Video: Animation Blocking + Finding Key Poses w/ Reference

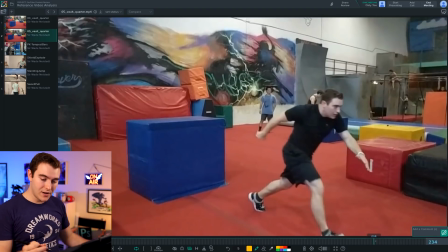[11:56]
Now, if we scrub forward to the energy and the landing, the momentum that's going forward, this is the pose I've got of kind of like head forward, shoulders up, head down, leaned, you know the whole like this is that's the forward moving if I go to the other clip let me compare that
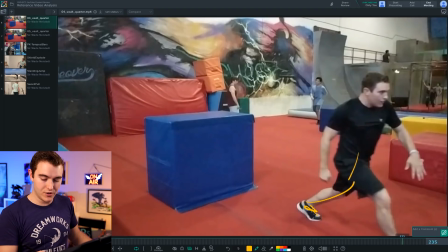[12:10]
it's not quite as strong it more looks like a really strong strut instead of you know like a like a partial run so each of them has a slightly better or worse part that I like or don't like you'd be very careful when you Frankenstein clips though because you have to make sure
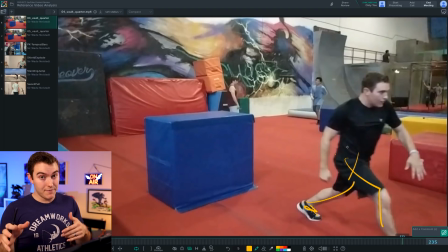[12:26]
that like for mechanics do they jump and land with the same foot left side right side where the arms otherwise you have to try and figure out how to stitch those together from a mechanic standpoint and that's the whole point of your reference is to help you learn that mechanic stuff so if
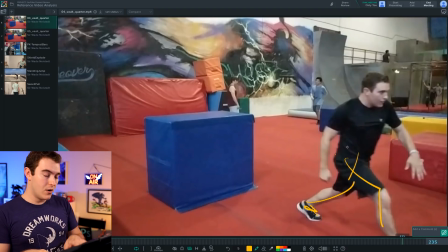[12:39]
you can help it try not to frankenstein clips together either go rerecord it find a different clip or keep in mind the pose that you liked from the other clip and use that as reference for your reference to know that okay I'm gonna use maybe this one because I like the vault but
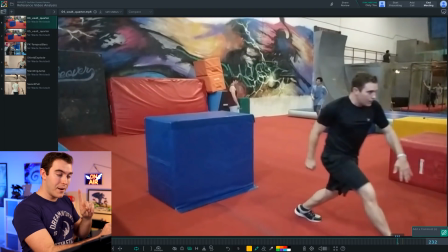[12:56]
I like the other landing position so when I get to this frame I'm actually gonna come back here and compare and
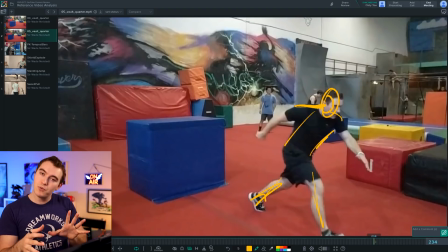[13:03]
say no you know what I want to base it off of this image and so you just push the pose that's probably the safer way to do it now if I were
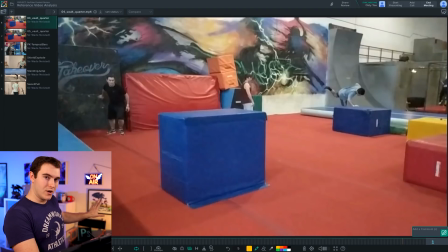[13:10]
to come in here maybe I wouldn't start my shot off with like being on a wall and running forward it feels like I'm in the gym because I am
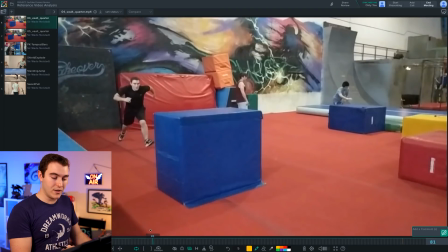[13:15]
but if you had a character who's just running so maybe I'd start around here we've got this pose I would try to get a three-quarters view of my reference by the way because then I can see that the foot's not just straight down along the forward axis it's actually kind of bent backwards which is interesting so if you pay attention to different angles you'll learn little things about how we actually move our bodies but this
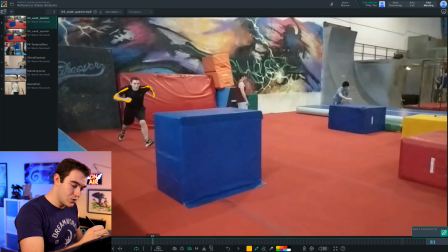[13:34]
is definitely a pose i would use arms up shoulders up you have this cool like curved line of my arm back here you can kind of see whoosh that's kind of cool this is basically a contact frame unfortunately i'm wearing all black so you can't really see any definition of which way my hips are turned which are my shoulders are turned not the best way to record reference i talk about that in the other video this is also my
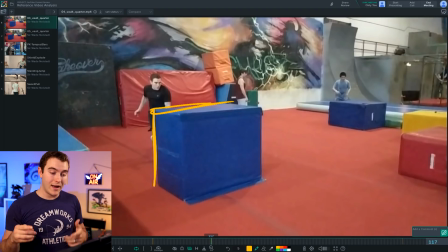[13:54]
anticipation it's kind of obscured by this block so this isn't great reference this is why i usually recommend getting multiple angles if you can of something
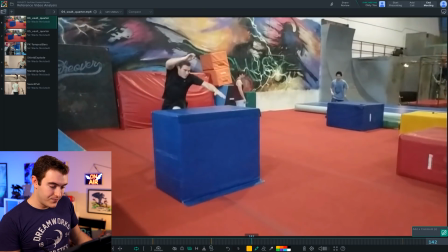[14:02]
like this because we lose a lot of information but as far as this goes you know this is part of the jump this is important so
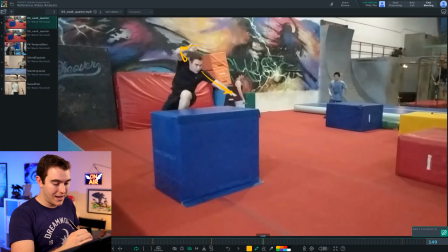[14:10]
this frame i'd probably keep in mind the arm up here um hand out knee coming up this is all part of the process that i would definitely block in and then right here the hand plant so we've got an ik hand planted here, shoulder up, this arm over here.
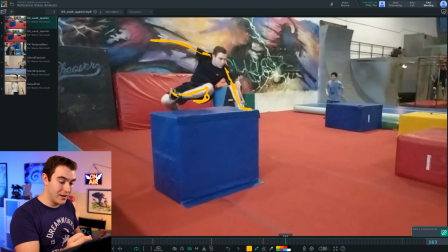[14:25]
We've got my leg higher than my butt. The other leg still lower, still coming down. The foot is still underneath the top of whatever the object is. Eyes locked straight ahead.
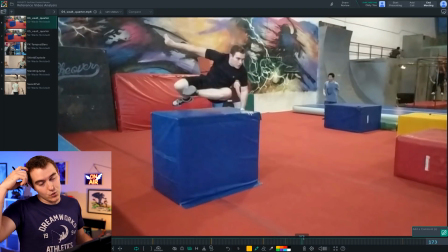[14:38]
And this bend in the torso. Now somewhere around here I think is the actual key pose of this moment, which is, you know, hand down. This arm, mostly straight. It's a flexible block, so the fact that it can flex down allows my arm to be a little bit more bent.
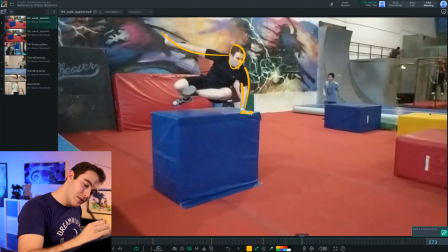[14:50]
Keep that in mind. Look at the direction of the head tilt You get it. I don't need to really draw over this entire pose. Look how much my foot is like we see the bottom of my foot You may have to push the silhouette of these things when you do your animation because this is very muddy We probably want to have a little bit more of a gap between my legs and pelvis
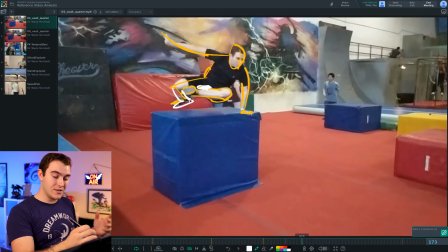[15:10]
You may also want to try separating These legs so that there is a space between the bottom of my foot and the other foot maybe not but consider these things don't just take it verbatim and make it feel like motion capture i think this is a pretty decent breakdown this foot still staying
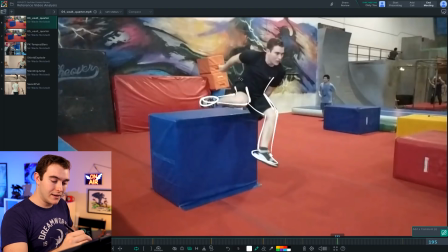[15:25]
up to get over the object this foot coming down to prepare for landing the body's starting to twist back in this direction the head's still locked in the same way do you want to make sure you're using world space instead of local space for the head if you know what that means it'll
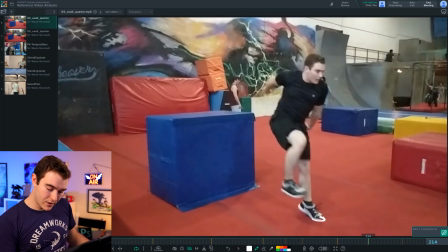[15:38]
make things a little bit easier you don't have to counter counter animate the head and right there we have our contact pose so you know Toe up, foot pretty straight. This one's coming down. The asymmetry of not having both feet coming down at the same time shows that I'm gonna be preserving energy and running.
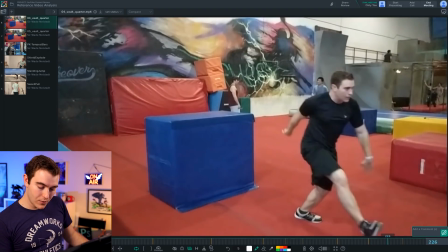[15:53]
Landing on one foot to then absorb the blow. That's gonna flex and bend.
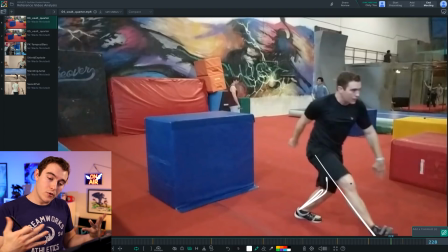[15:58]
And then this one can come out and catch the forward momentum to keep the running motion going.